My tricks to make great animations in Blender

Hi everyone, this is Péderick from P2Design. A month ago, I released my new course, The Art of Effective Rigging in Blender 2nd Edition. And to promote it, I made what I consider my best animated short so far. Check it out if you missed it. In this video, I will focus on animated character tricks I use to make it as cool as possible.
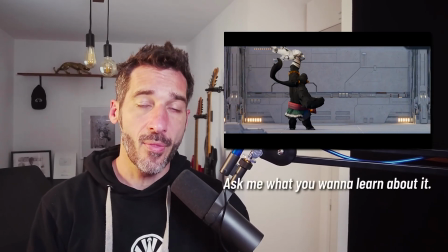[0:21]
I will make other videos around the production of this short movie,
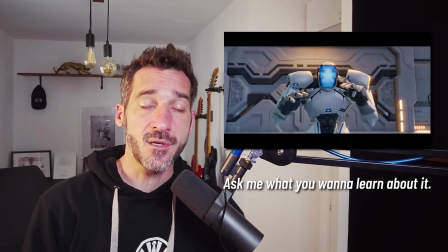[0:25]
so feel free to drop any question in the comment section so that I can create dedicated tutorials to answer them.
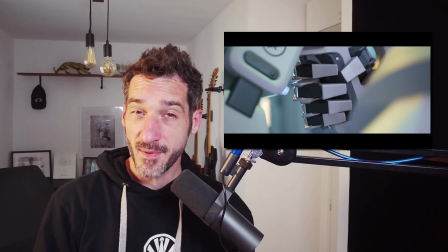[0:32]
Stay till the end of this video to discover a new little blender feature that will really help you improving your shots.
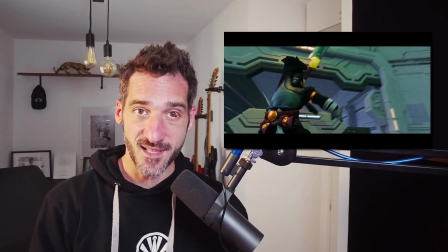[0:40]
Let's get started!
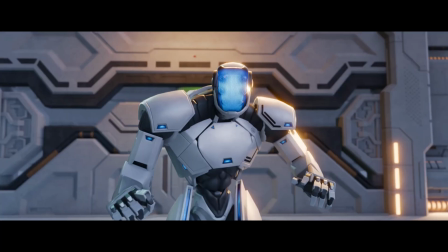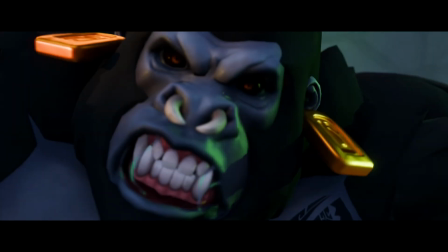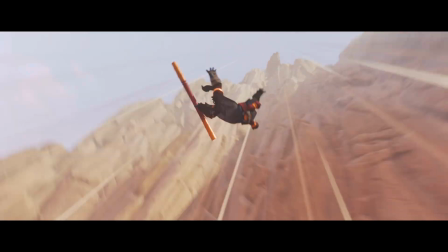[1:00]
First of all, don't be lazy. Every single pose must be nice.
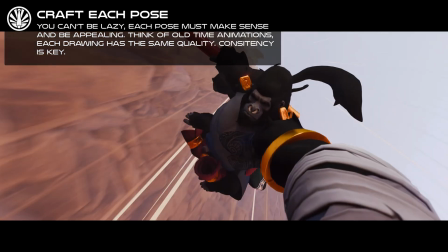[1:05]
Now it may sounds pretentious so let me say it another way. When I make an animation and and I consider it polished.
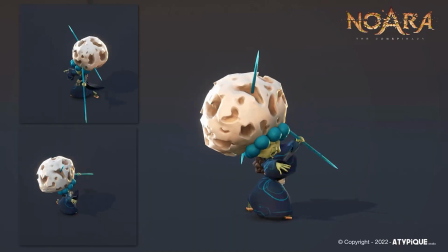[1:14]
Whether it's animated to the camera for a shot or it's a game animation,
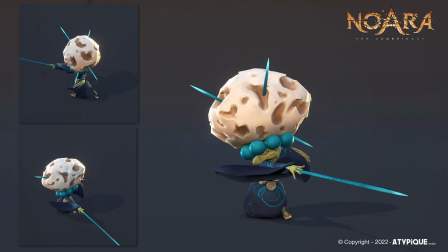[1:19]
I want to be able to go through all the frames of the animation and all of them must make sense and ideally look great.
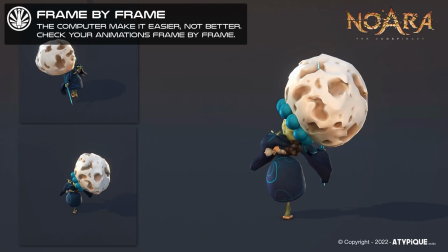[1:28]
Never let the computer decide what's happening for you. That's the most important thing.
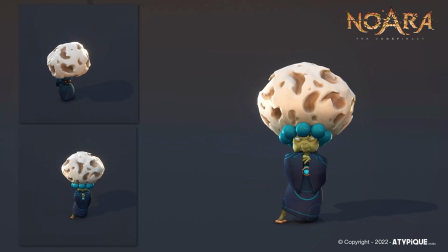[1:33]
I see too many beginners animation where we can spot nice key poses but what
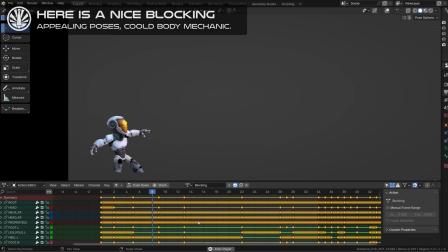[1:39]
happens in between is totally random because it only relies on automated interpolations.
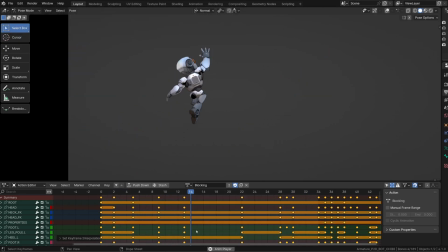[1:45]
You should go through each of your frames and ask yourself is it badass, does it make sense, is the body mechanics believable.
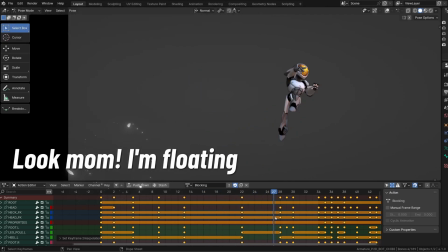[1:52]
Often enough the poses can be improved but also we need more of them before switching to spline.
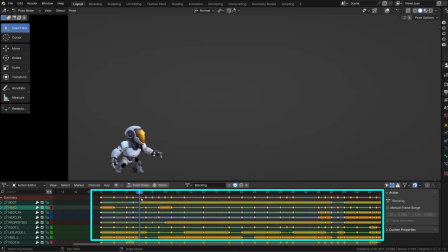[2:00]
Here you can see how detailed my blocking was for this little animation. I almost have an handcrafted pose every two frames.
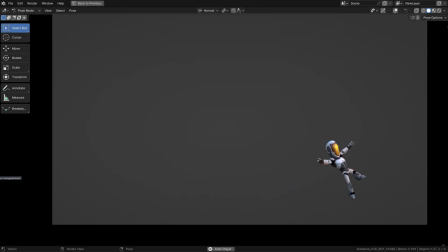[2:09]
From that I can switch to spline and polish the animation, but that's another topic.
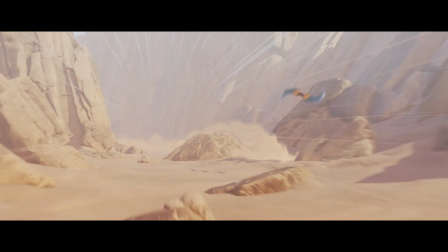[2:14]
How to create cool poses then?
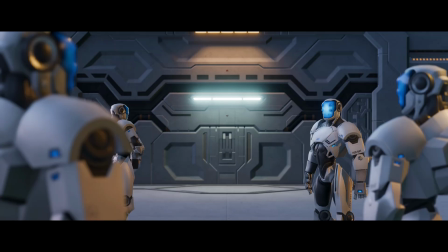[2:16]
We will definitely focus on action poses more than subtle acting poses as it's not really what you'll see in that short movie.
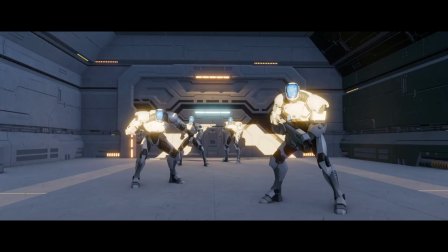[2:25]
The first quality of a pose is believability.
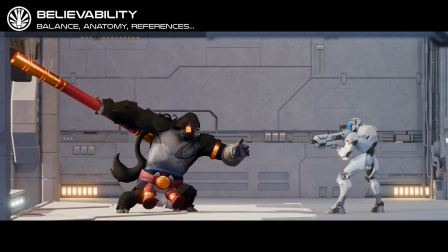[2:28]
I'm not talking about realism here, but whatever the style you are going for and whatever the craft, believability is key.
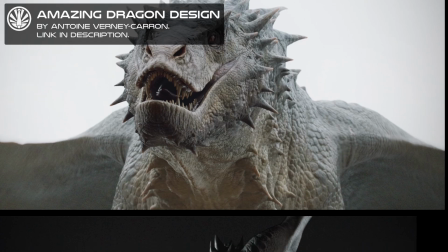[2:37]
Good creature design for example always relies on existing animals anatomy.
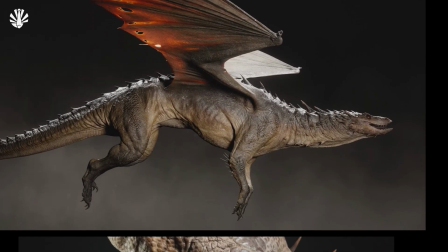[2:43]
If you design a dragon and it has grounded anatomy features it will feel way more believable and convincing.
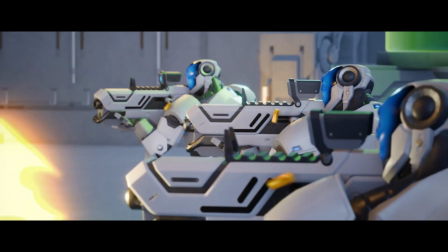[2:49]
It's the same for our stylized animation. Is this move believable? Is my character balanced?
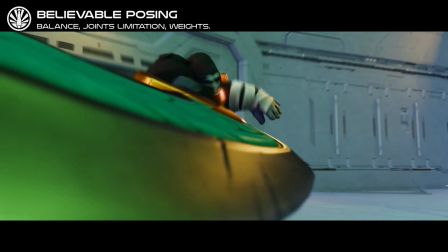[2:56]
Am I respecting the range of this particular joint this is where studying body
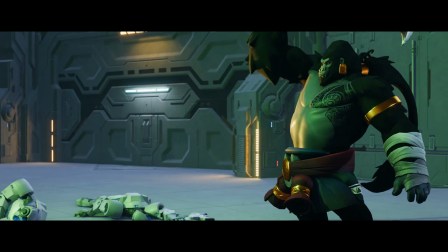[3:01]
mechanics and practicing a physical activity will definitely help you and if
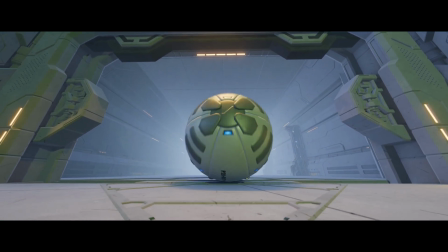[3:07]
you don't make sure you study references for all your shots the next important feature
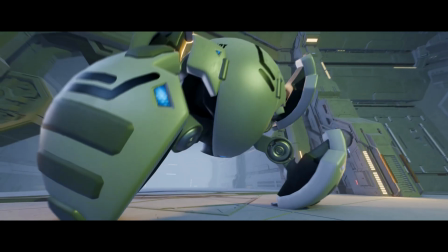[3:12]
is the line of action it's something you probably seen a lot in any
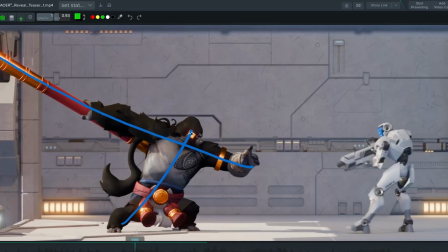[3:17]
animation related videos because it's actually super important you need a clear line of action on any of your poses.
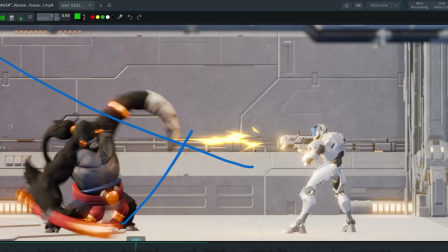[3:26]
It gives a clear directionality to your character pose and make it readable
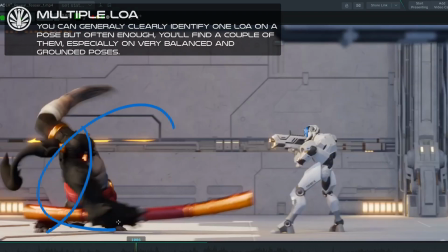[3:30]
and you want to control the evolution of that line of action over time.
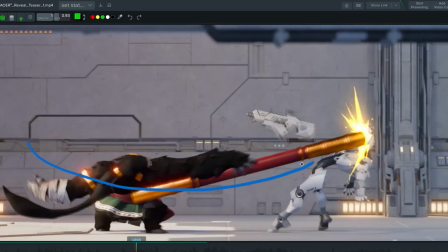[3:36]
If it varies too much over time without any reason, your animation will lose sense.
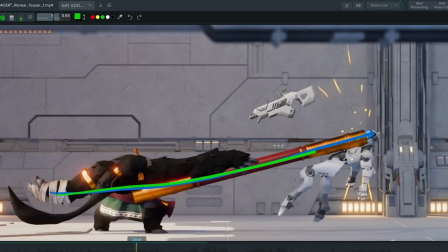[3:42]
The evolution of the line of action determines the flow of your animation and when you isolate it,
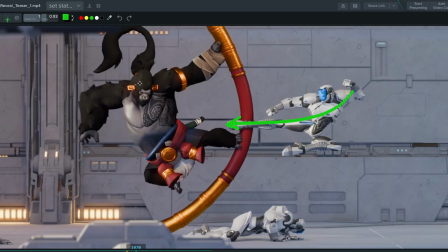[3:49]
it becomes obvious how important it is.
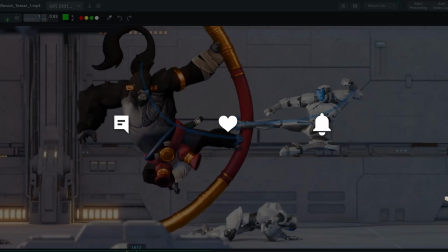[3:53]
If you like this video so far, please consider leaving a nice comment, a like and subscribing, that will help me a lot.
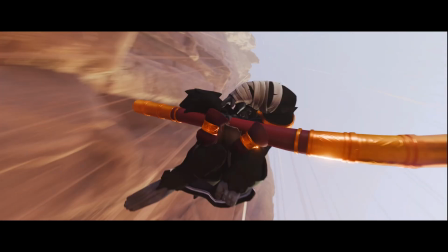[4:01]
The next feature is the silhouette. To clearly identify the line of action, the character silhouette is key.